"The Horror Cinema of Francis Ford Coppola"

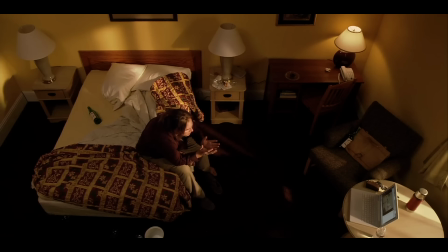(12:17)
Artifice is not found in elaborate special effects or production value,
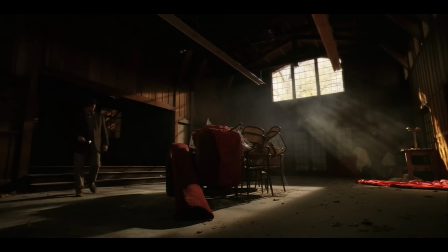(12:21)
it's found in the glossy sheen of digital cinematography, with its smoothed-over textures and sickly colors.
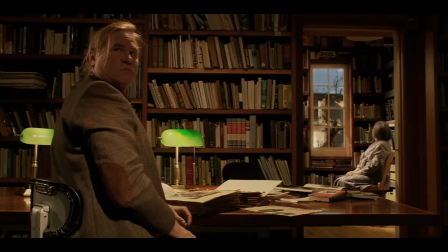(12:29)
This isn't just a result of a low budget and less resources, either.
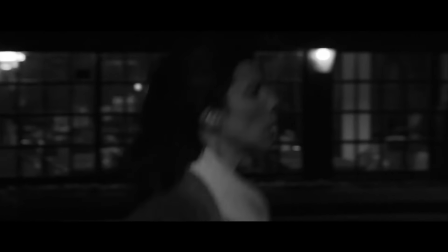(12:33)
Coppola shot Tetra with the exact same camera a year prior, and that film generally looks sharper and more conventionally cinematic.
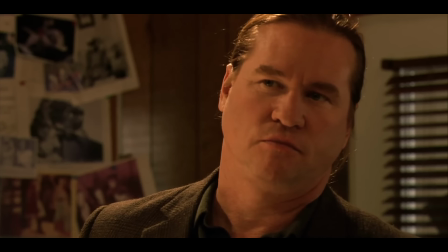(12:40)
This is a style Coppola is actively pursuing. And digital artifice is found elsewhere, too.
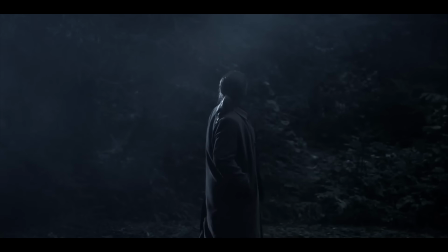(12:47)
Consider the fact that the nighttime scenes where Hall crosses into the dream world were in fact all shot in broad daylight,
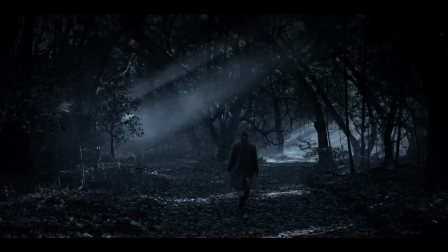(12:54)
before being heavily processed in digital post-production.
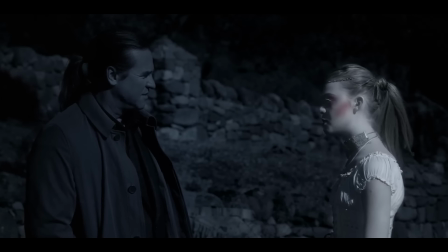(12:58)
Further post-work was done to give a colored glow to V, the vampire child hall meets in the dream world,
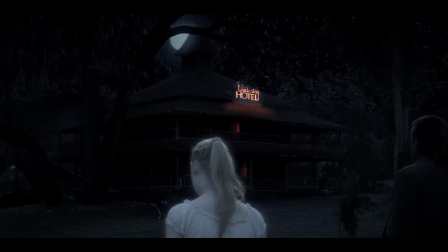(13:05)
and a handful of color elements and light sources, while the rest of the scenes are in black and white.
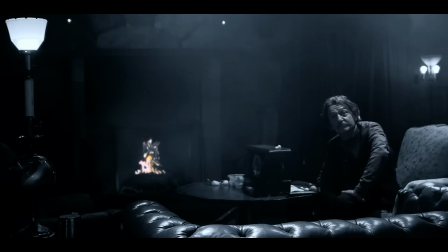(13:11)
The result of this extensive tinkering is a sense of disconnect.
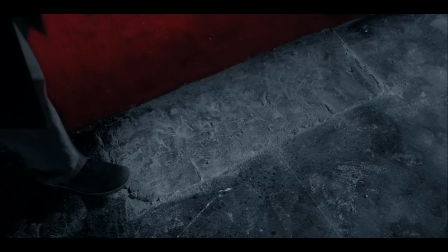(13:15)
Individual components of the image have been so thoroughly processed and reworked, they feel separate from the whole,
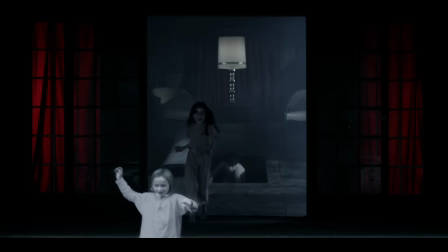(13:22)
like their lighting sources and colors clash from the rest of the scene, because in essence, they do.
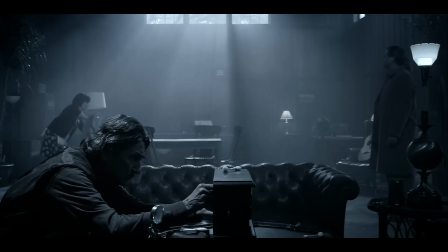(13:28)
So unnatural is the effect that certain images feel like the actors were shot against green screens and have been composited together.
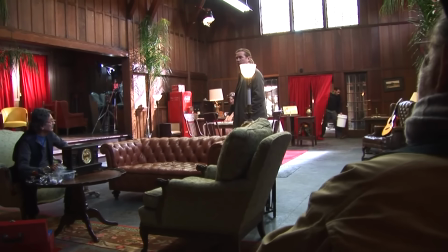(13:36)
But that isn't actually true, Twixt was shot on location. Even in small ways, Coppola shows an interest in digital aesthetics.
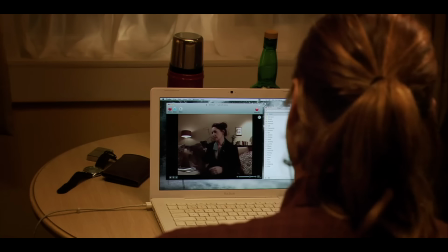(13:45)
Rather than just record a Skype call between Hall and his wife, Coppola opts for a digital split screen.
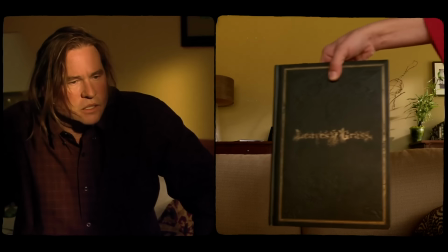(13:51)
The jagged lines around each's frame evokes the analog quality of torn pages, But in practice,
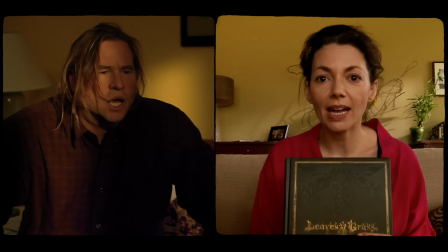(13:58)
this only re-emphasizes the digital tinkering,
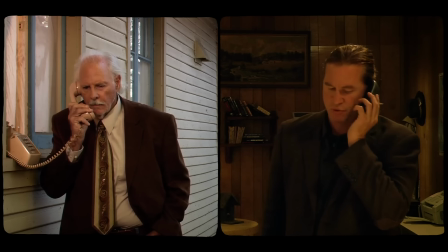(14:02)
as this effect is quite obviously not achieved naturally, and has been digitally manufactured.
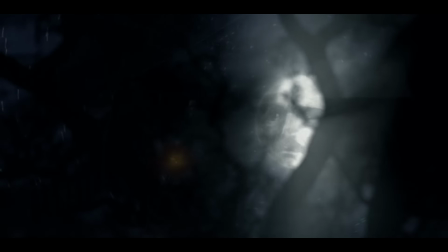(14:08)
This very modern film aesthetic is juxtaposed by very traditional signifiers of horror,
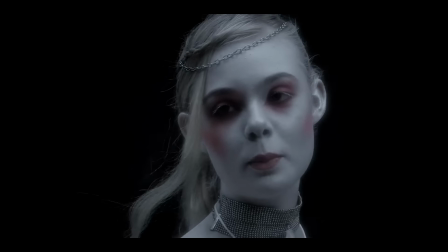(14:15)
gothic architecture, a looming clock tower, a vampire girl who looks like she could be Lucy's kid cousin.
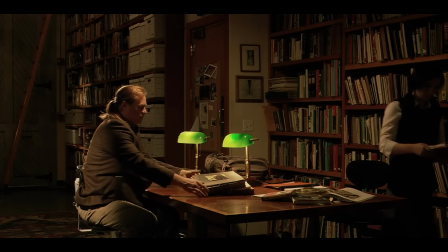(14:22)
Autumn Parker commented on this visual strategy in a recent essay, writing, quote,
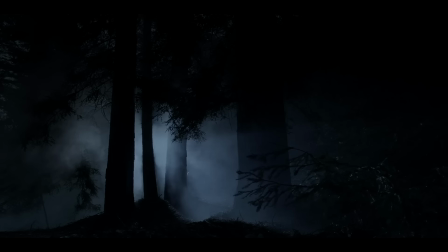(14:27)
the shiny artificial textures of the digital camera contrast with the film's more archaic gothic structures and shadowy forests,
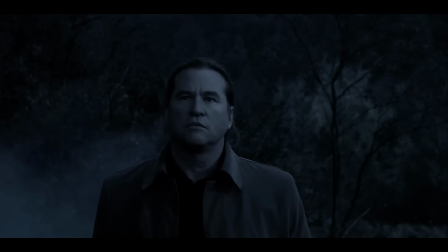(14:35)
creating an uncanny and dreamlike feeling.
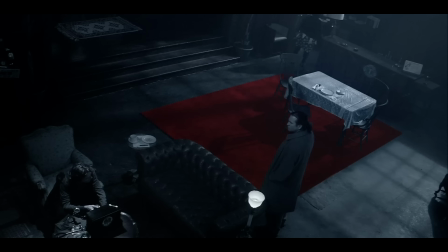(14:37)
Indeed, Twix's digital elements are most clearly pronounced in the scenes where Hall crosses into the dreamscape,
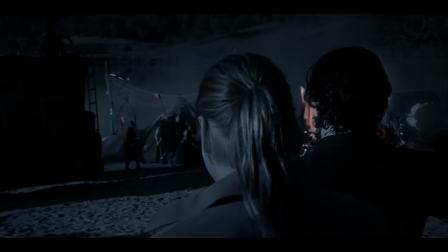(14:44)
the unreality of digital well-suited to the unreality of the situation. And beneath this aesthetic experimentation is one of the most transparently personal stories Coppola has ever told on film.
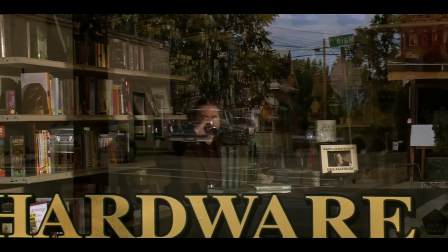(14:58)
Surface parallels between life and art are immediately apparent.
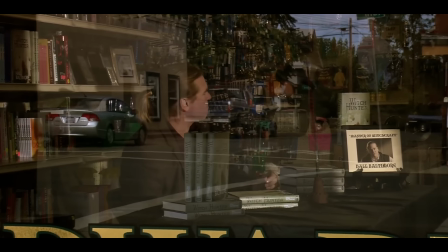(15:02)
Hall is a novelist who at one point achieved great success, but has since fallen on hard times,
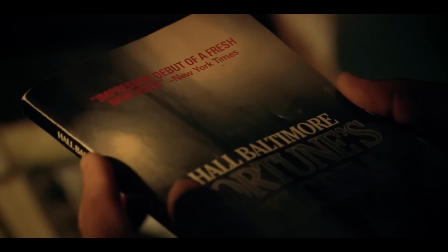(15:08)
struggling with money, unable to live up to his early work, and forced to debase himself to make ends meet.
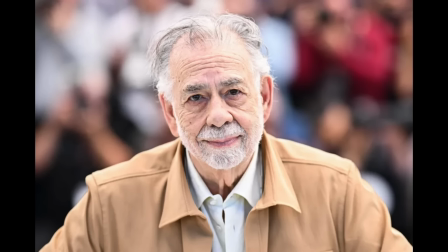(15:14)
You don't need a degree in film studies to see a little bit of Francis in that portrait.
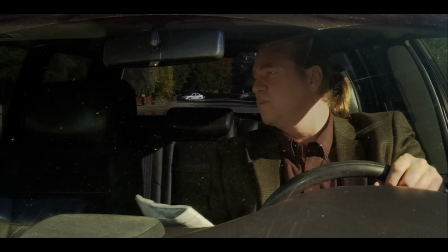(15:19)
Granted, most movies about artists usually feature some degree of self-insert, and it's not like Hall mirrors Coppola exactly.
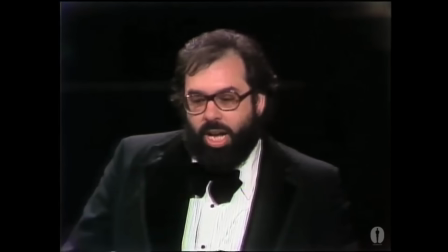(15:27)
He is very much a horror writer, where Coppola has never been thought of as a pulp genre filmmaker.
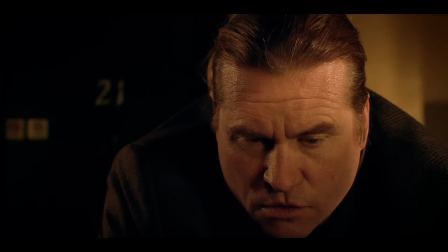(15:33)
But the details of Hall's personal life start to become more specific.
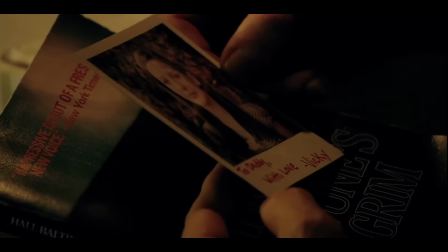(15:38)
Hall is grieving the death of his daughter as the film opens, and we eventually learn the cause of her death was a speedboating accident,
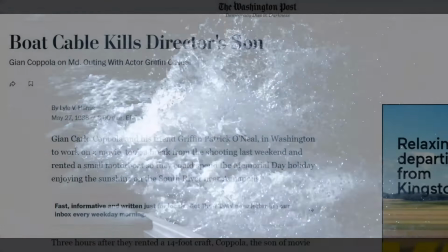(15:46)
an accident which eerily mirrors how Coppola's own son Gio died in 1986.
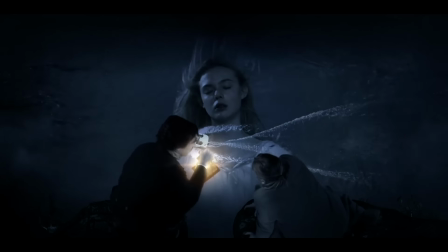(15:54)
Circumstances are not exact, but they're way too close to be coincidence.
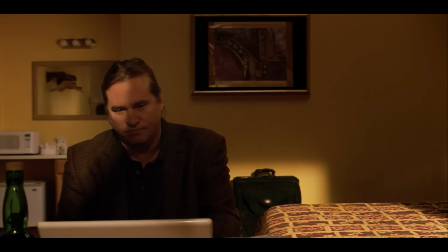(15:59)
Twixt emerges then as an expression of the struggle to make art, as creative exercise and as profession,
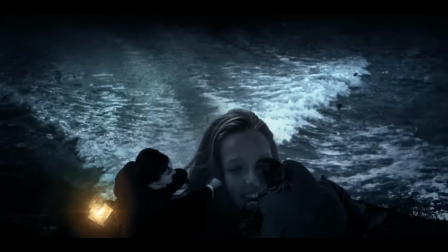(16:06)
in the wake of grief, and its most powerful scene is when Hall is faced with that grief directly.
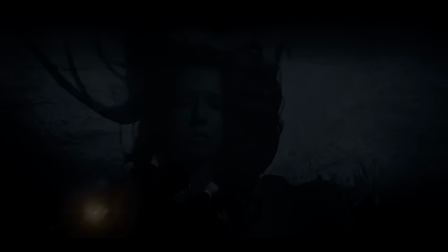(16:12)
Only when he does so, can he move forward as an artist. In this context, Dementia 13 might seem the odd man out.
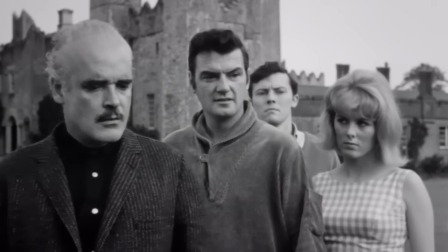(16:21)
It isn't self-conscious of film form, nor does it express a deep personal truth for Coppola.